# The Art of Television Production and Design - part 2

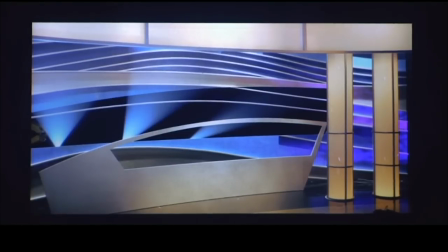498s
That's the host's close-up background
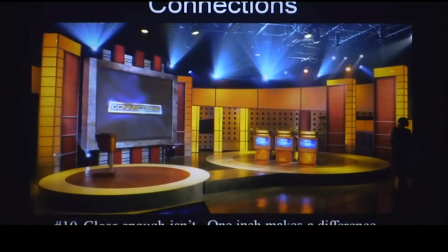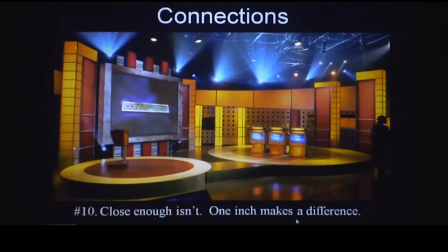506s
Close enough isn't One inch makes a difference When I design stuff, it always astounds me That when I create a form and it doesn't look right I I change it by a little bit and sometimes it literally is an inch this way and an inch that way and It's suddenly all the pieces fall together
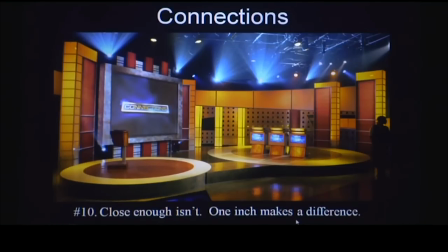527s
How do we go backwards? It's not going backwards
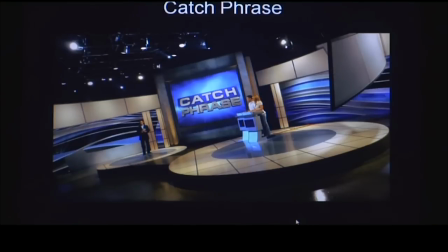537s
so That set now. It's just lagging me that set Is this set?
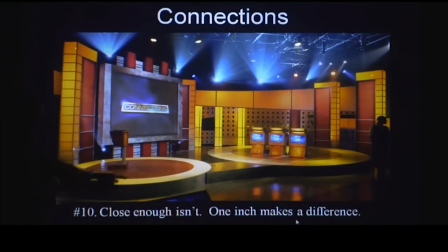546s
What's the difference? It's through it's it's it's the inch the the columns are the same
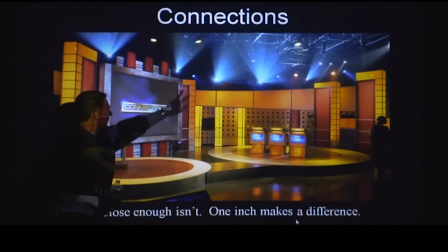552s
the headers are the same I introduced a couple of different wood tones and I changed out the wavy backing for one with with holes in it I'm
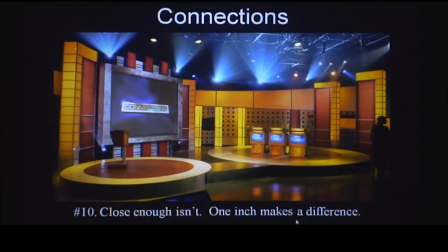563s
not really a very big difference but a dramatic visual difference when you get down to it
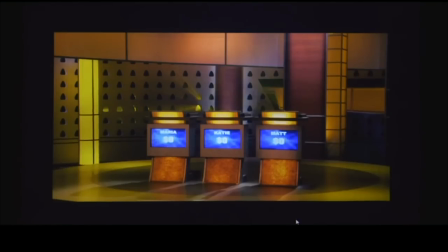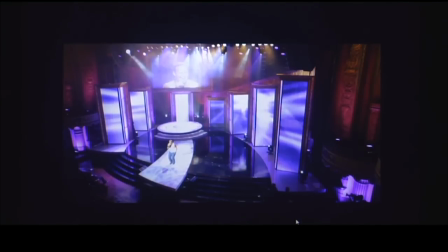575s
rediscovered these days there's a lot of LED and visual technology being used in music shows and this set was sort of playing with those these are giant LED screens that we can do a video playback and the way I arranged the set is that more or less from this view you had a complete screen around the room but one of the requirements was I had Ricky Miner it's now Jay Leno's band leader with a band in here and he insisted on being seen from camera but this show wasn't about Ricky it was about the guy singing in the middle so I set it up so that the camera from this point anywhere to the right would always have a clean you know stage and
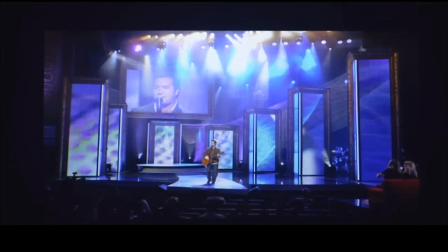615s
if you slowly swung around to the left camera left you started to see the band and Ricky he felt good the director got what he wanted problem solved this technology is phenomenal not only can
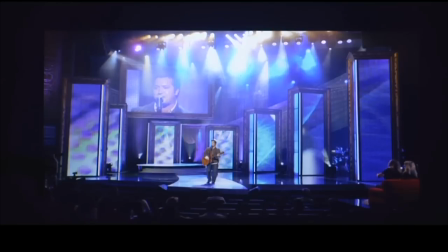631s
you do use it as a lighting effect which is what you're seeing here but I could do a video playback across the entire row of pylons and
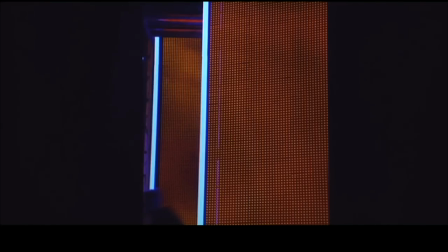641s
you know it dramatically changes the mood and then when you get to an up close shot it has a nice abstract breakdown that is completely different I mean you can't even tell the image and and again it's light and texture dog
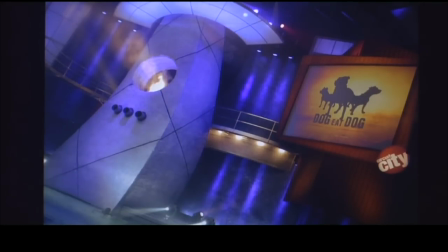658s
eat dog quite some time ago now but it illustrates a few good things.
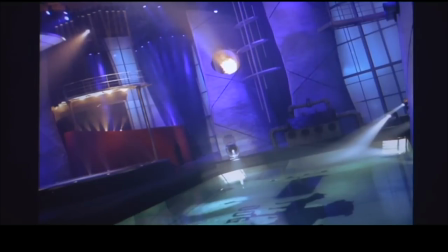663s
This is a massive set.
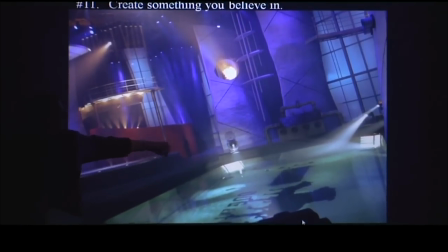668s
You can see, here's a guy. This thing is 45 feet tall and sits on a 100 by 120 foot stage.
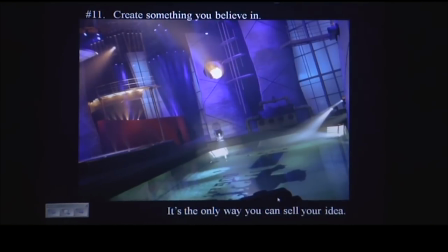676s
And we built the swimming pool for it, 20 feet deep.
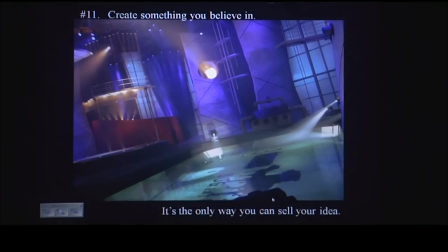681s
It was a really tight budget and our producers said, you know, we have this idea, we want it to be sort of like that, you know, this or that, something no one's ever seen before, one of these typical lines. And, you know, I knew I couldn't do that, you know, on the budget and the timeframe I was given.
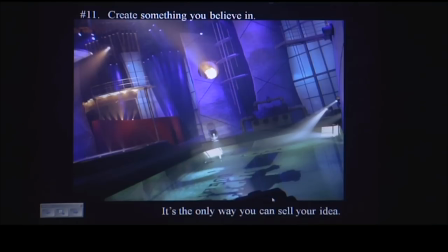701s
So what I had to do was create something that I could believe in, that I knew that we could get done, and then sell them the idea. And, you know, this is what we ultimately ended up with. It's large surfaces, but again, your subject is way out here doing a stunt,
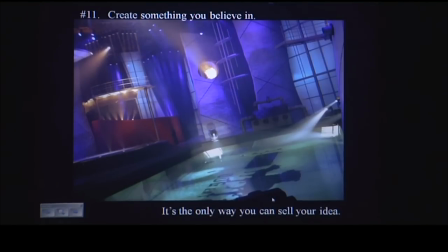716s
and the background is so far back that you don't suffer from a big blank space when you're up against it.
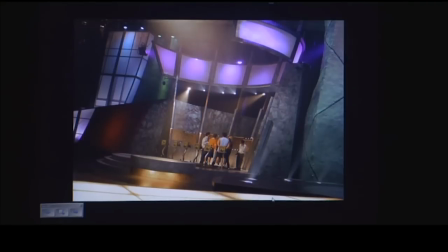725s
Only if we were playing right in front of it would it be a problem. You wind up with really, you know, quite a rich wide shot.
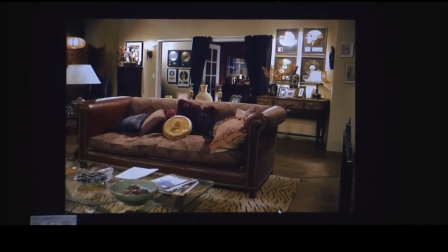736s
Now, all the same stuff that I've been talking about applies to, you know,
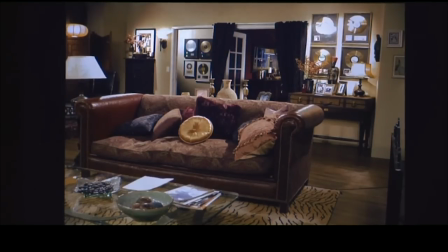740s
sitcom sets or any of these kinds of, you know, reality sort of environments. I mean, take a look at this one.